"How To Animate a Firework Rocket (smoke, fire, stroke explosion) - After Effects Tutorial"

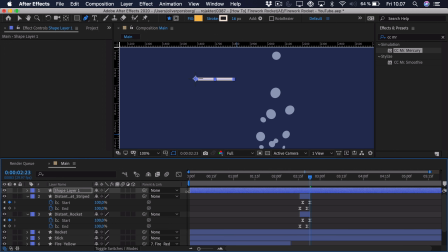And we can just take this layer and sort of trim it around here. And then we can call this the firework explosion.
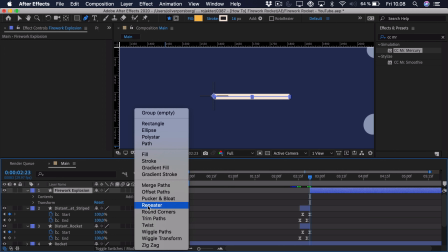So open this up and we want to add a repeater. And right now you can see it's getting repeated to the side.
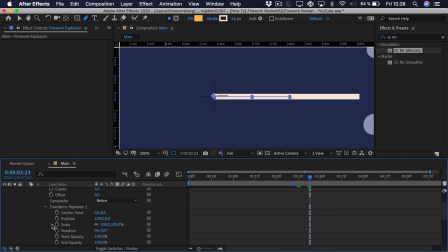So we just want to open it up, open up the transform. And here we can set the position to 0. And I want to select the amount of copies. So this can be 8. And what you then want to do is take the rotation.
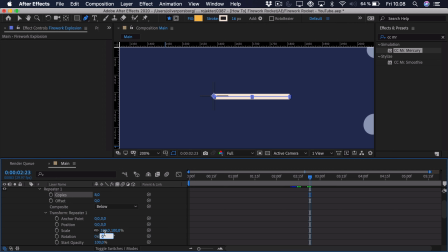And the rotation of a circle is 360 degrees. So take that and then you want to divide it by the amount of copies.
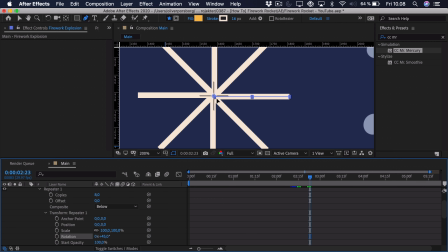So that's 8. Press enter, and you get this sort of star.
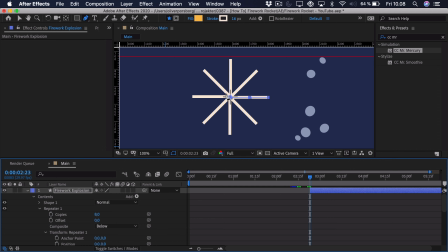So what we want to do with this is animate this sort of stroke. So we want to add a trim paths. We can open that up, set the end to 0, and add a keyframe both for the start and end. Just go a bit ahead and set them both to 100. And we just do the same thing here.
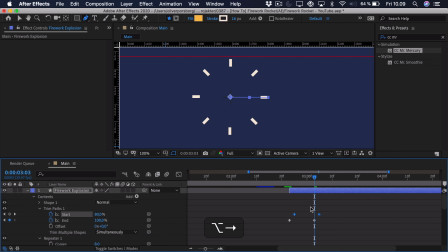We offset the two first keyframes by around 2, ease it by pressing F9. And here we want it to be the fastest at the start and then deaccelerate because it's sort of an explosion.
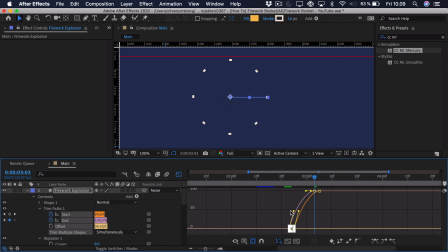So you have to imagine that it really pops and then slows out as firework does. So drag this in a bit and let's take a look. So you can see it sort of pops. And if we want it to be longer, right here, you can just drag these top keyframes out a bit more.
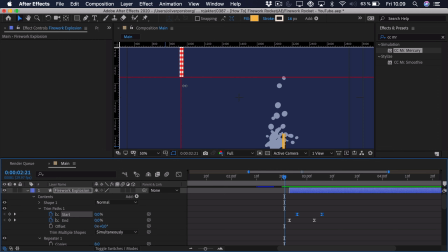Sort of like that. And now we want to line it up. So let's take this. And you can see the anchor point here is the center. So just drag it over and it will snap to these sort of guides. Then we can drag the guides away, press Command and Control R to disable the ruler.
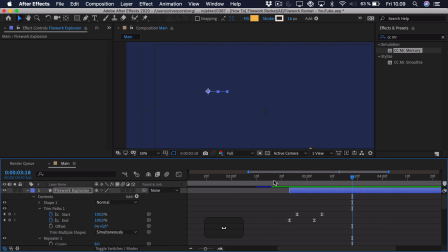And you can see we have this firework explosion. So this is a bit boring because it's only white. So we can take this and press Command and Control D to duplicate it. Then we can press R as in rotation and just rotate it so it's sort of in between.
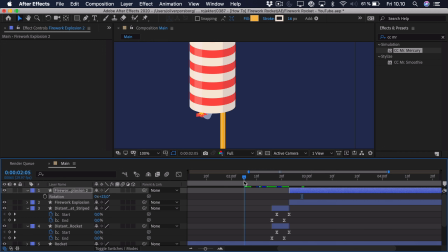Then we can go down here. We just want to see the rocket and we just want to change the stroke color to this red.
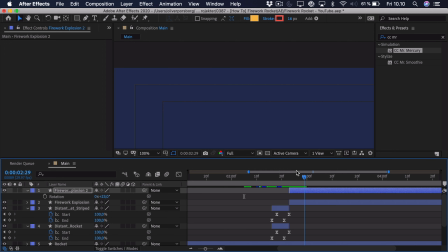Then we can take the stroke color, so go over here where it's actually exploding and just make it a bit smaller. And we can also offset it a bit in time so you can see they are happening at different times.
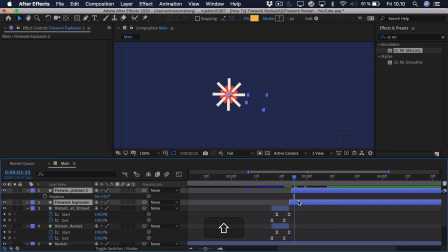And we get this sort of offset explosion. Now we want to press U to see both of these layers keyframes, and we just want to press Command and Control Shift D just to trim them so it's easier to work with.
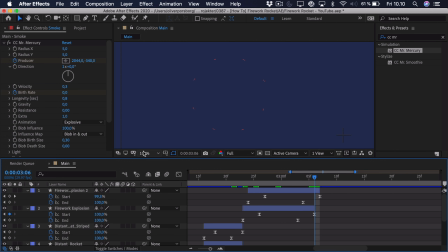So now if we take a look at the entire animation,
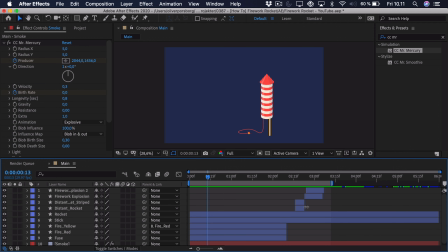so you might want to take these fireworks at the end and maybe just offset them a bit so we get a bit of time to react to what's actually going on. So you see it flies up and then down.
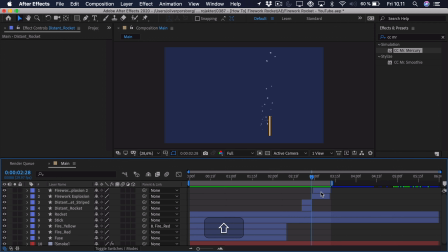And if we want to make it even more interesting, we can take the firework here, select both of them and just right click and pre-compose. We can call this the firework pre-comp. And we just want to time this as well.
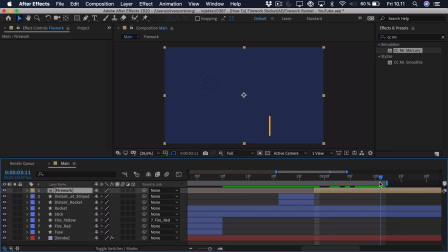So just go in and see where this ends. So right around here, press Command, Control Shift D, delete. And then we just want to take this layer, press Command and Control D to duplicate it. And we want to take the pan behind tool and just put it in the center.
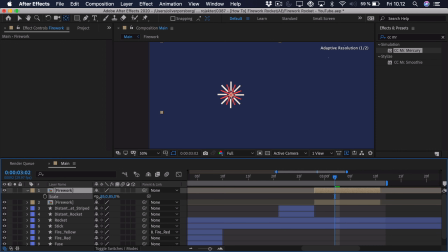So that way we can sort of adjust the scale and we can adjust the position. And we can also press R and rotate it if we'd like. And we can duplicate it again, put a copy down here, maybe make it a bit bigger, add some other rotation.
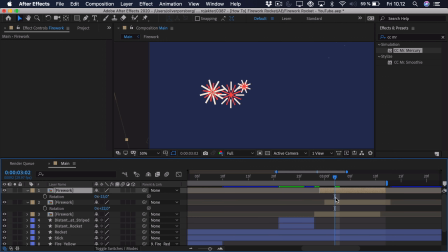And then we can just offset these in time so they don't happen all at the same time.
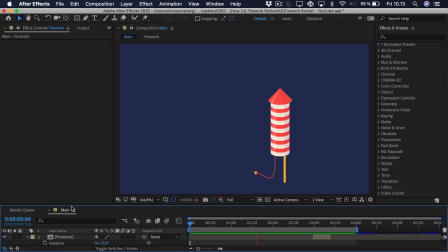So that's really how you create the firework animation, and we have a lot of different tips included in this.